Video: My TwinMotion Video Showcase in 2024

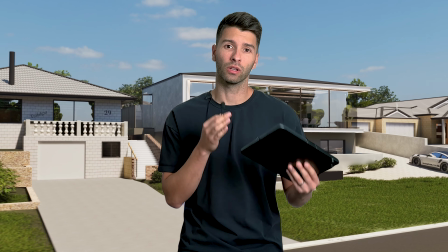take a sketch design from nothing to a lifelike video takes a hell of a lot of work,
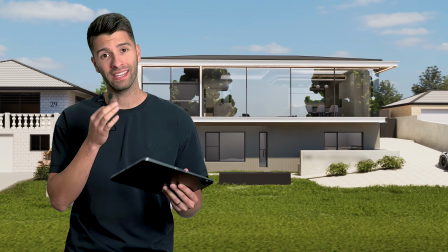but it's the little details and the effort that truly brings the video to life. Today I want to share with you my process of how this concept started from absolutely nothing, a blank white page, and resulted in an incredible lifelike video that the client absolutely loves.
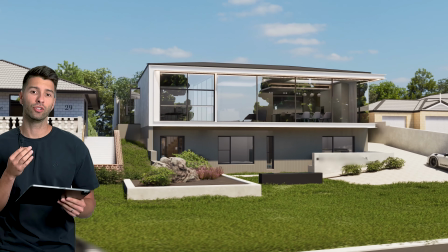So what you'll see is the video automatically introduces the property and introduces the actual design.
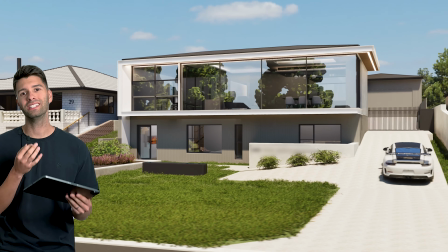To ensure this is as lifelike as possible, we need to introduce as much as we can into the actual architecture.
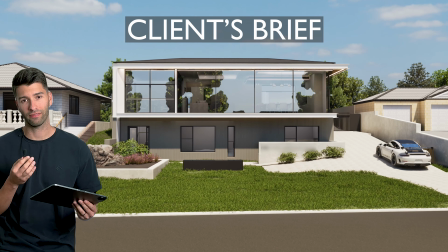So of course, the architecture itself was defined by the client's brief. The architecture was defined by where it was, how it functions, and how it needed to perform.
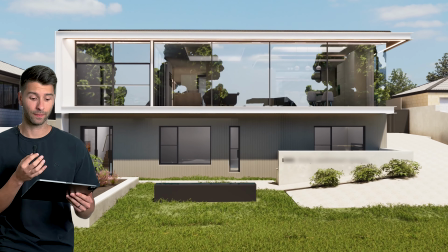Everywhere around the world, it will be slightly different. In this instance, they had a connection with steel.
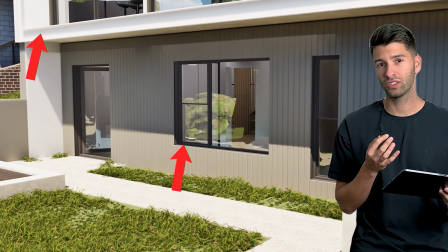So they were able to get steel significantly cheaper than anybody else, hence it was emphasized in the actual architecture itself.
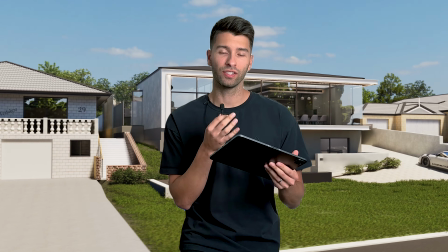But what really brings this first scene to life is the vibrance.
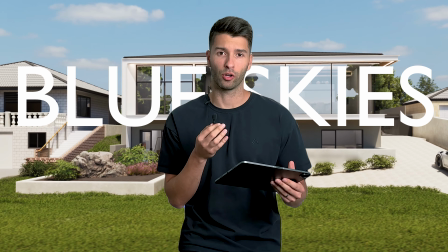We want to make the scene as happy as possible. We want to make it enjoyable for the client.
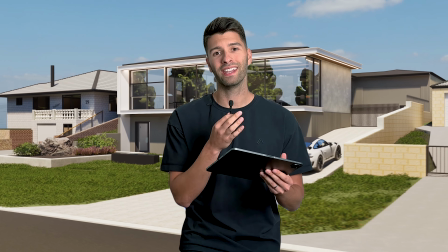We don't really want a dark, gloomy day. By modeling the neighbors and surrounding context, it also takes it to a whole nother level.
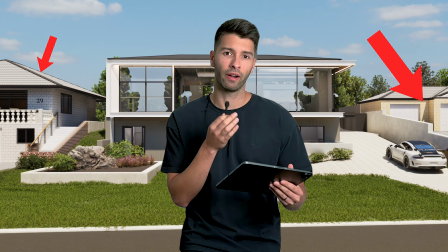Without them, it just looks like your generic, boring render. Now, in this instance,
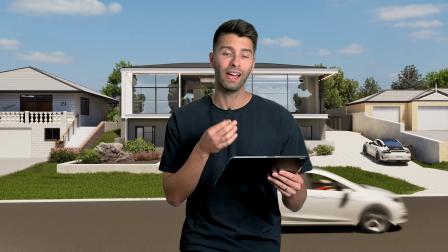we went as far as actually introducing cars that are driving on the road and animations to really bring the scene to life straight away from the start. It's one thing to create a still image, but it's another to animate and bring it further.
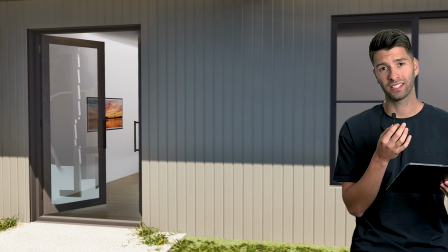Now, because TwinMotion really challenges us from a design and architecture perspective, what we want to try and do is open up all of our doors.
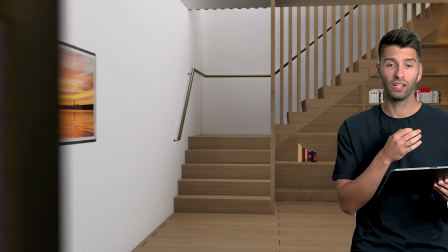So you'll see all of the doors will be open themselves. That way the cameras can naturally fly through without being disturbed.
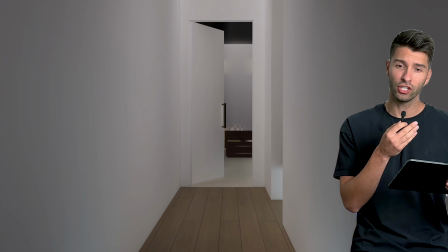You're not going to fly through the doors, you're not going to have that glitching effect, you are going to have a natural transition in and out. One of the biggest problems with this render specifically was ray tracing. Now, obviously, as you can tell behind me, everything is done on Mac. But unfortunately, Mac isn't the best ray tracing machine until you move up to M3. So in this instance on the M1, it wasn't able to do everything perfectly. You'll see a lot of glitches, you'll see a lot of shadows, overlapping, and elements that just really let the video down. But from a client's perspective, they'll never notice things like this.
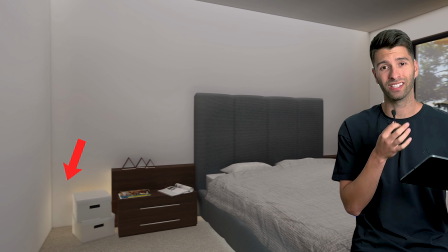So for instance, you'll see beside the bedside table, there's a light leak coming between the wall that shouldn't be there.
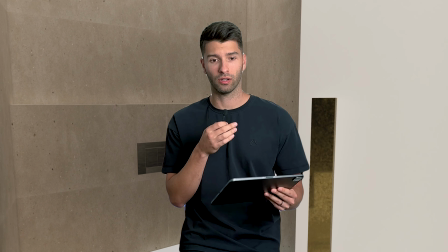To ensure the video provides as much detail as possible, especially in those tighter spaces like the bedrooms and the bathrooms, we really want to open up that camera angle.
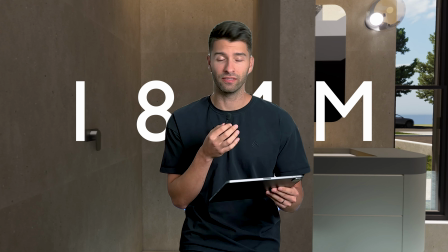We want to bring it to 18mm in focus, if not even wider.
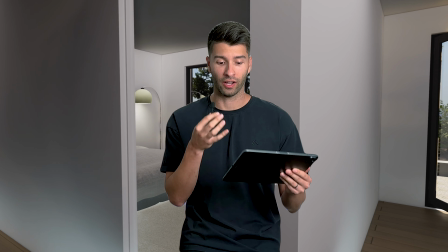That'll make sure our camera angles are nice and wide and our rooms look nice and big.
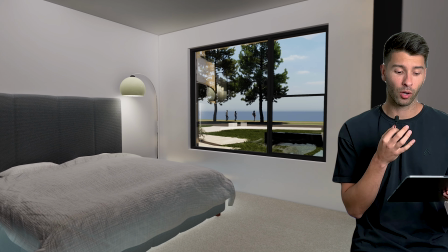Wherever we can get reflections and sunlight into the property, we really want to try and emphasize that as well.
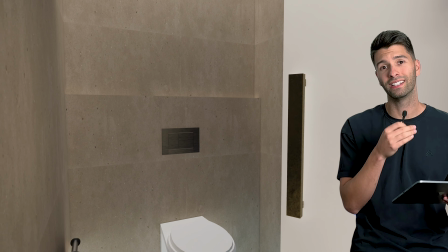Even in this bathroom scene, you can see we're ensuring that there is still some sort of activity happening outside.
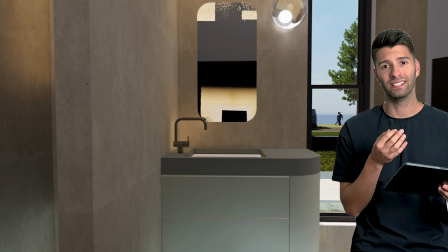If there's people walking outside, if there's vehicles moving, it adds to the overall lifelike aesthetics of the video that you're presenting.
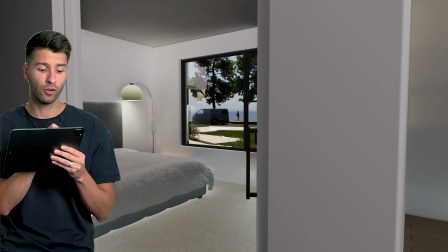As we continue in the lower floor and the bedrooms, those people continue, the cars continue.
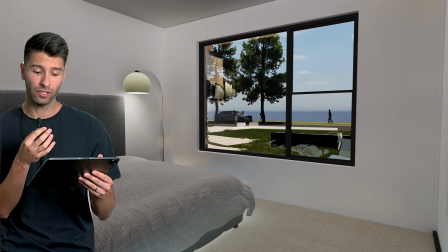There is no ocean in this render, but that is the ocean there. So that is definitely something I could have added to further improve the quality of this lifelike render.
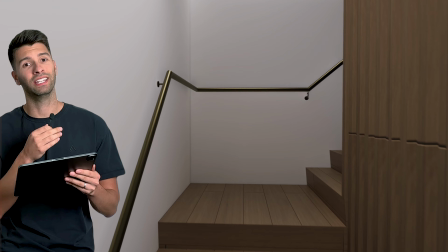We really want to showcase the house in its natural form and its natural function.
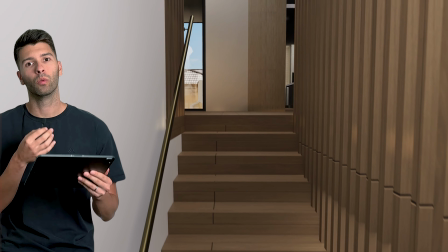So as we meander through the house and as we create our walkthrough, we want to showcase it in the way the client would actually walk through it the first time it was constructed. So hopefully they'd walk through that main door, they'd explore that entire lower level, and then they would start walking up the stairs.
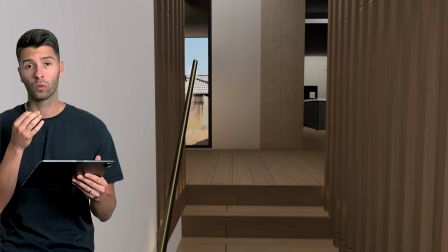The detail here is in the stairs, it's in the quality, it's in the textures, and it's in the materials themselves.
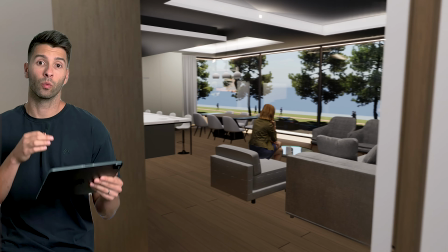But as you come up the stairs, we want to make that grand reveal.
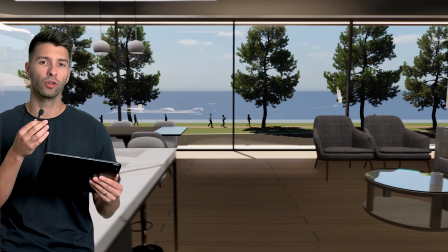We want to slowly slow down the pace and then slowly reveal the grandeur of what we're actually aiming to articulate.
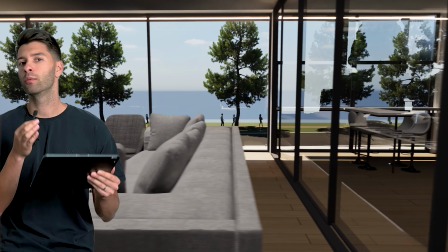In this, it was the incredible ocean views, the endless glass windows.
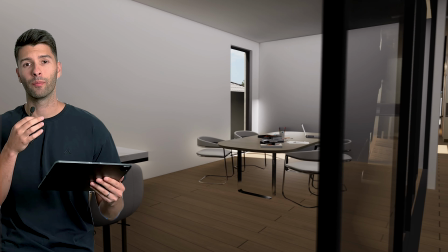All of this was slowly revealed as the camera panned away and then towards.
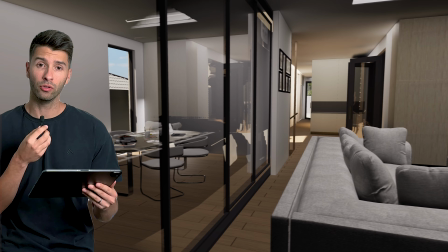We're only showing glimpses of the view before we show glimpses of the architecture.
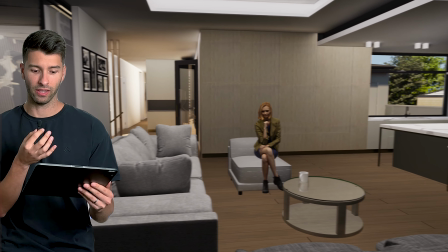In this instance, the view is everything. It's what the client is paying the money for. It is what the client fell in love with from day one. And then finally, we can move back into the architecture. We can showcase the living spaces, the alfresco areas, the kitchens, the dining spaces. It's only after we've shown the view, that $1 million money shot, that we can then go back to the architecture itself. We provide the wow factor, and then we continue with our tour. So once again, we want to walk back through naturally into this house.
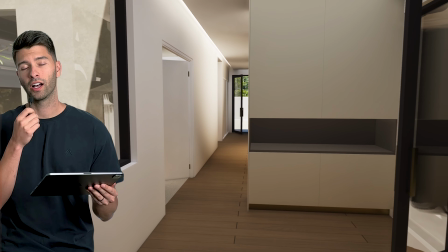We want to see where the client is naturally meandering through. If the client were to walk down this entire hallway, they'd most likely end up in this laundry.
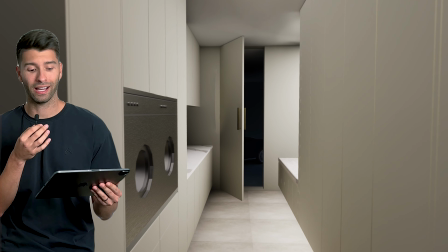They'd see the backyard, they'd be tempted to go through that glass door and they'd probably want to see what's inside their garage.
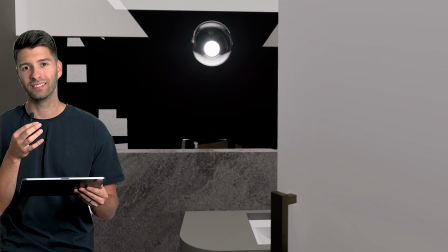So we continue to meander through some of these spaces that are a little bit less exciting in the middle of the video.
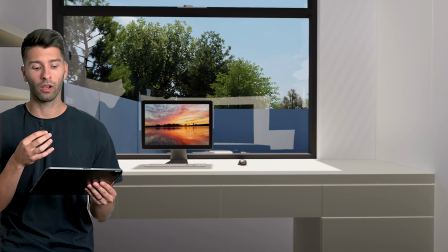We want to create a similar storyline to as if we were creating a YouTube video.
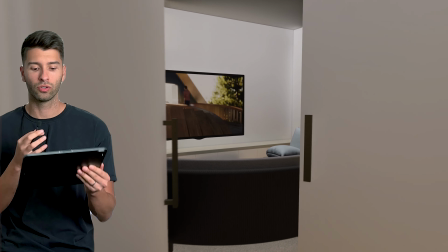So as we've gone through those little less appealing spaces like the laundries and the powder rooms, we can then jump back to the living rooms and the master suites.
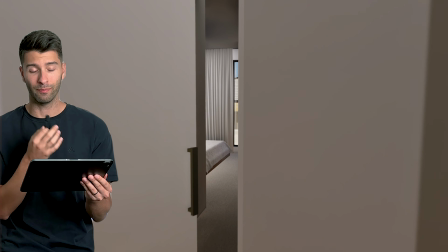To be able to further enhance this video, potentially it would be better to use some better furniture, something from 3D Sky, BIM Object, or anything of that caliber.
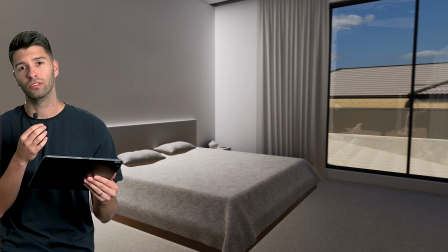But for now, we just use typical TwinMotion furniture.
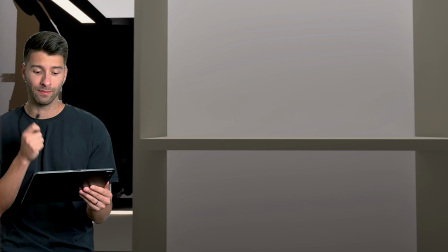Again, unfortunately, even in the walk-in robe, as much as we tried to create those reflections,
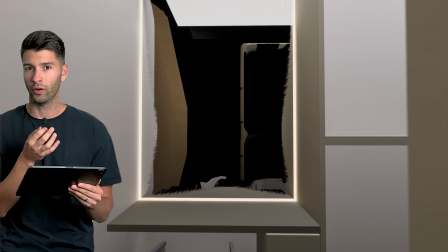Mac is just unable to deliver on the photorealism and the lifelike quality we really want. However, all things considered, I think it's doing an exceptional job. Last but not least, we pan out to the exterior areas where they like to spend a little bit of time. We still are aiming to create emotion and evoke as much excitement as we can, especially as we come towards the conclusion of the video.
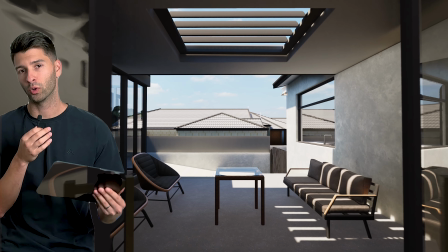If it's an area they've particularly committed to or they've commented on multiple times, it's something you'd like to spend a bit more time on,
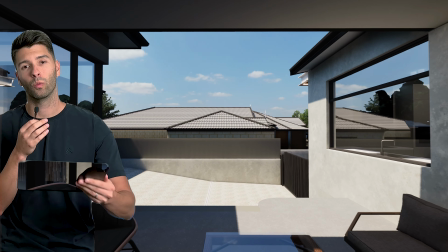to be able to actually showcase where and how and what it actually is.
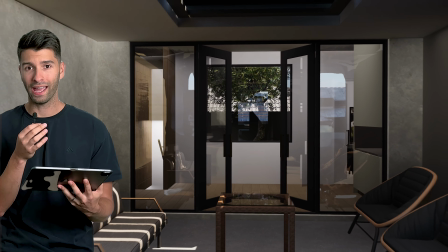And of course, we then pan all the way out to the end and the grandeur.
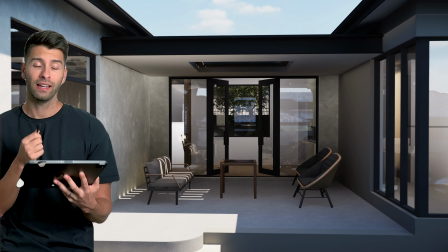We showcase the house in its full glory, and we want to pan away slowly.
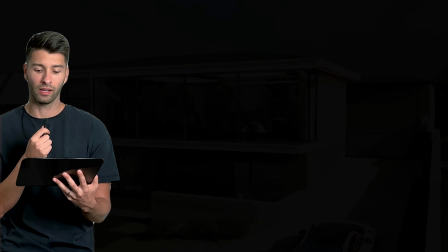We want to slowly fade to black to be able to really resonate with the client and ensure they're tempted to hit that play button again and press repeat. Now, these videos are something I do very early on in the piece. Often it's part of the first sketch design proposal or sketch design concept, and then it's updated and improved as you progress throughout the actual design.
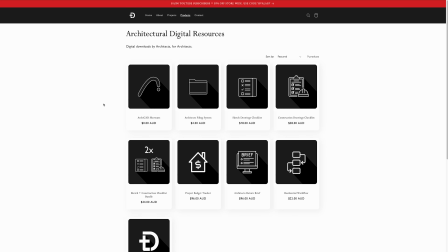To be able to produce something of this caliber from ArchiCAD into TwinMotion, you really need to know what you're designing in ArchiCAD.
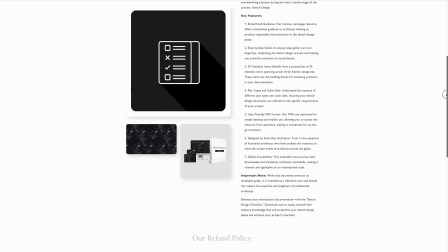So that's why I've developed a sketch design checklist that you can go through and actually
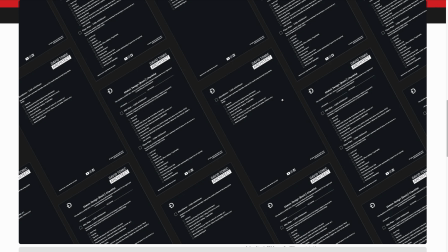tick off each individual item that you have completed so you know you're on the right track.
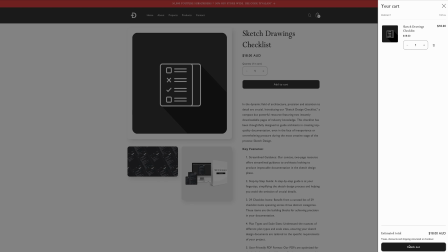It obviously breaks down individual pages like site plans, floor plans, elevations, and the main elements of sketch design.
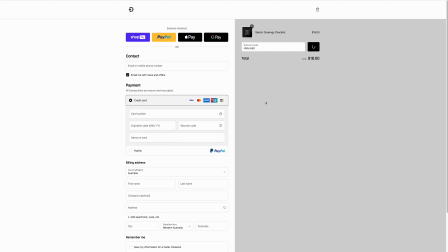The first thing the client really wants to see. Now, if you focus on the architectural plans and also focus on the 3D quality, the renderings, the images, the two will pair perfectly hand in hand for a very long time to come. Anyway, that's all from me, team. Thank you so much for watching. I hope you enjoyed the video. If you did, make sure you smash that subscribe button down below. And like always, I'll see you next week.